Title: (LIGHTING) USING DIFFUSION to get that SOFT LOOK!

In this video we're going to be talking about diffusion. Now there are so many different ways to modify your lighting.
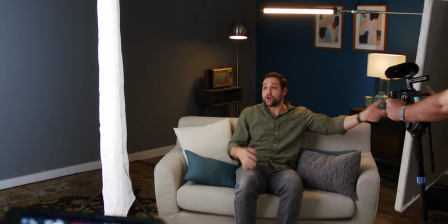You can bounce it off of a ceiling off of a wall or a bounce like this or you can shoot your light through diffusion.
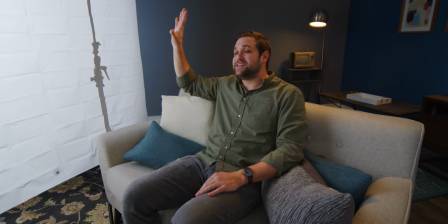Now today we're going to be focusing on different types of diffusion.
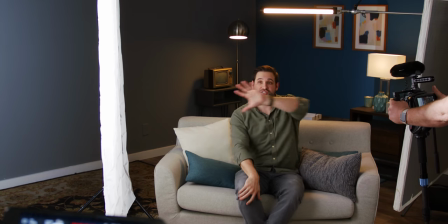In this setup with me right now I have this bounce and that's just filling in this side of my face from the key light and
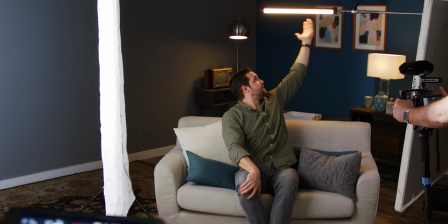then motivated from the lamps behind me is this backlight just to give me a little bit of accent on my hair. These two things are staying the same the whole time. We're not touching those. This is what matters to us today. What effect does this have on the image? We're going to be trying different types of diffusion and it may surprise you to find out that this one,
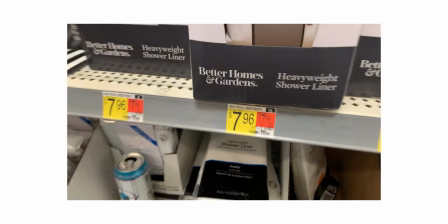the humble shower curtain, is like our favorite. It looks awesome. There's two things to keep in mind when you're thinking about lighting modifiers. What they're doing to the actual image, and how easy they are to set up, how quick they are to set up, the equipment that's needed to pull off that look. Now all we need is a model for our video, and Lynn is... Where's Lynn? Uh, she couldn't make it today. Why not? She didn't see. Are you freaking kidding me? Okay, my brother's here, my brother James. Should we try to get him? James! Hello. Hi. What are you doing? What is the camera doing in here? What are you doing in here, James? I'm working. On what? I'm doing real work.
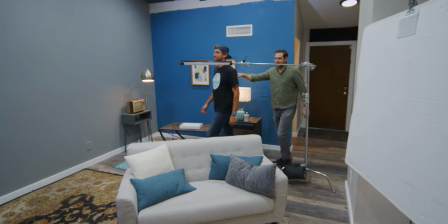Okay, can you come be on our video for a minute, please? Okay, by the way guys, this is my older brother, James. He has a real job. I was the only one in the family who didn't go to college. This guy is the real deal, but I'm stealing him away from his real job today to muddle.
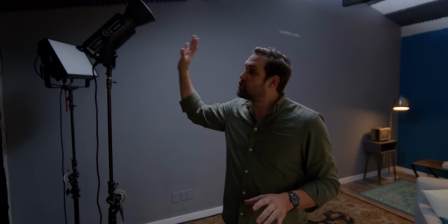I have this light and this is actually a great light. It's from Godox.
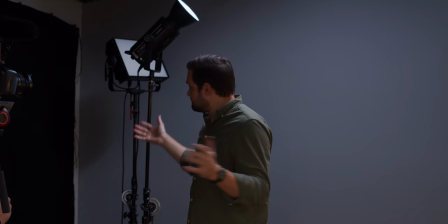It's the SL202 and they sent it to us to try out and it's actually really great.
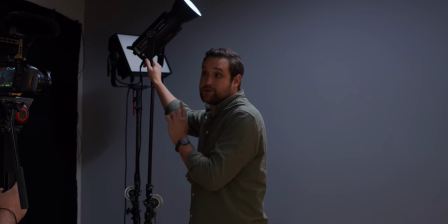I would definitely compare this to an Aputure 300d or even an Aputure 300d mark ii and the lighting is clean it looks great i'm
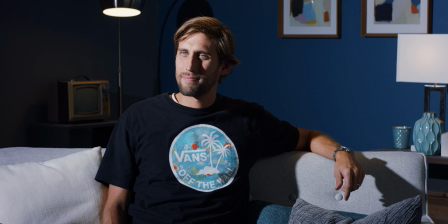gonna shine this right at james this is why we use diffusion we don't want images that look like this this is a classic example of what is bad the
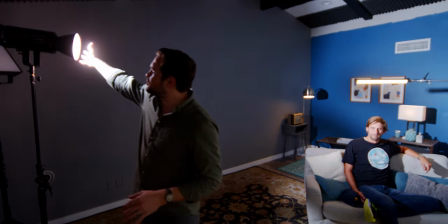light source right over here is so incredibly small that the
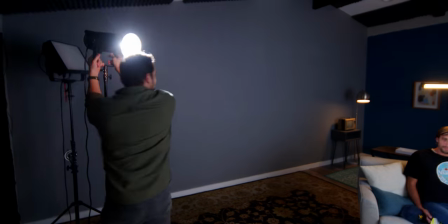the shadows are super hard this doesn't work it
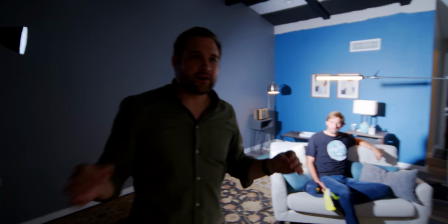doesn't look natural so when i was first starting out in filmmaking i thought oh I need to buy bigger light
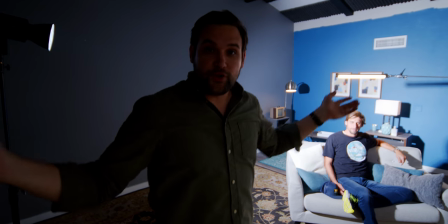sources that way it'll look more diffused and so I started buying LED panels
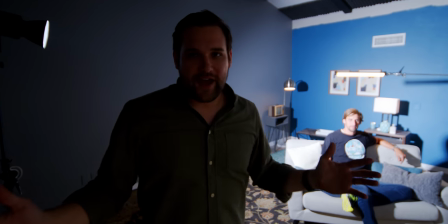thinking that that would make my light softer it doesn't really work that way I'm gonna turn on this an aperture Nova
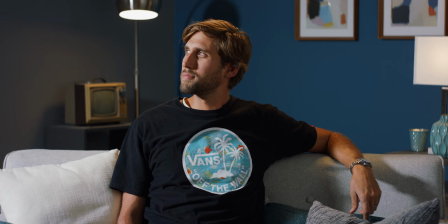now we have a much softer source if you look at his face I don't think
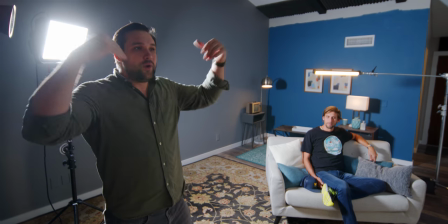this source is large enough for my taste windows aren't normally this small and this bright,
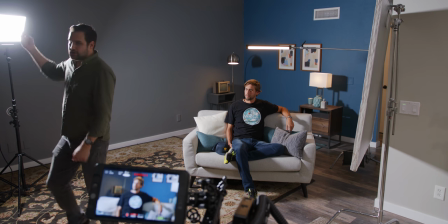right? Natural lighting doesn't look like that on somebody's face normally.
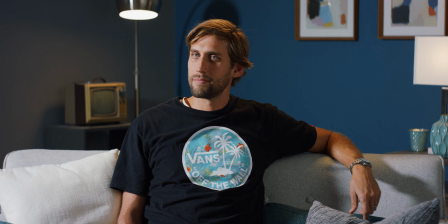What we're after is soft natural lighting.
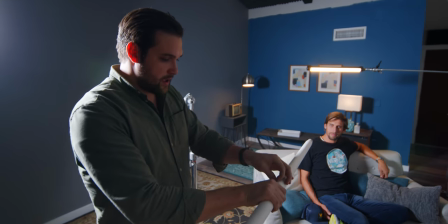This is a four foot roll of paper, diffusion paper.
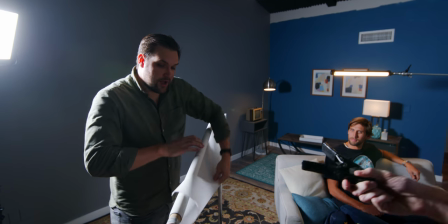I'll give you a link in the description. You put it onto the arm of the c-stand, unroll it.
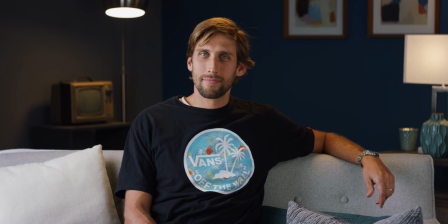Now we've made a very hard source, a very soft source. This paper is completely changing this quality of light.
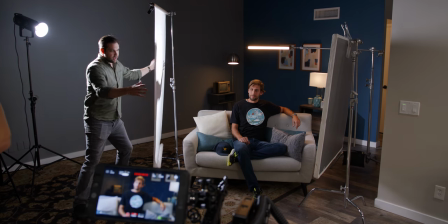The whole thing is illuminated and so now this is the new light source.
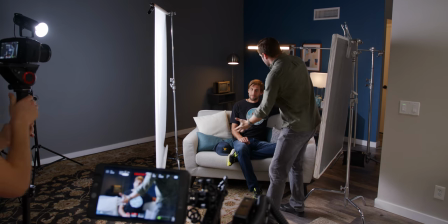It's like he's sitting next to a big open window. This is the Aputure Lantern.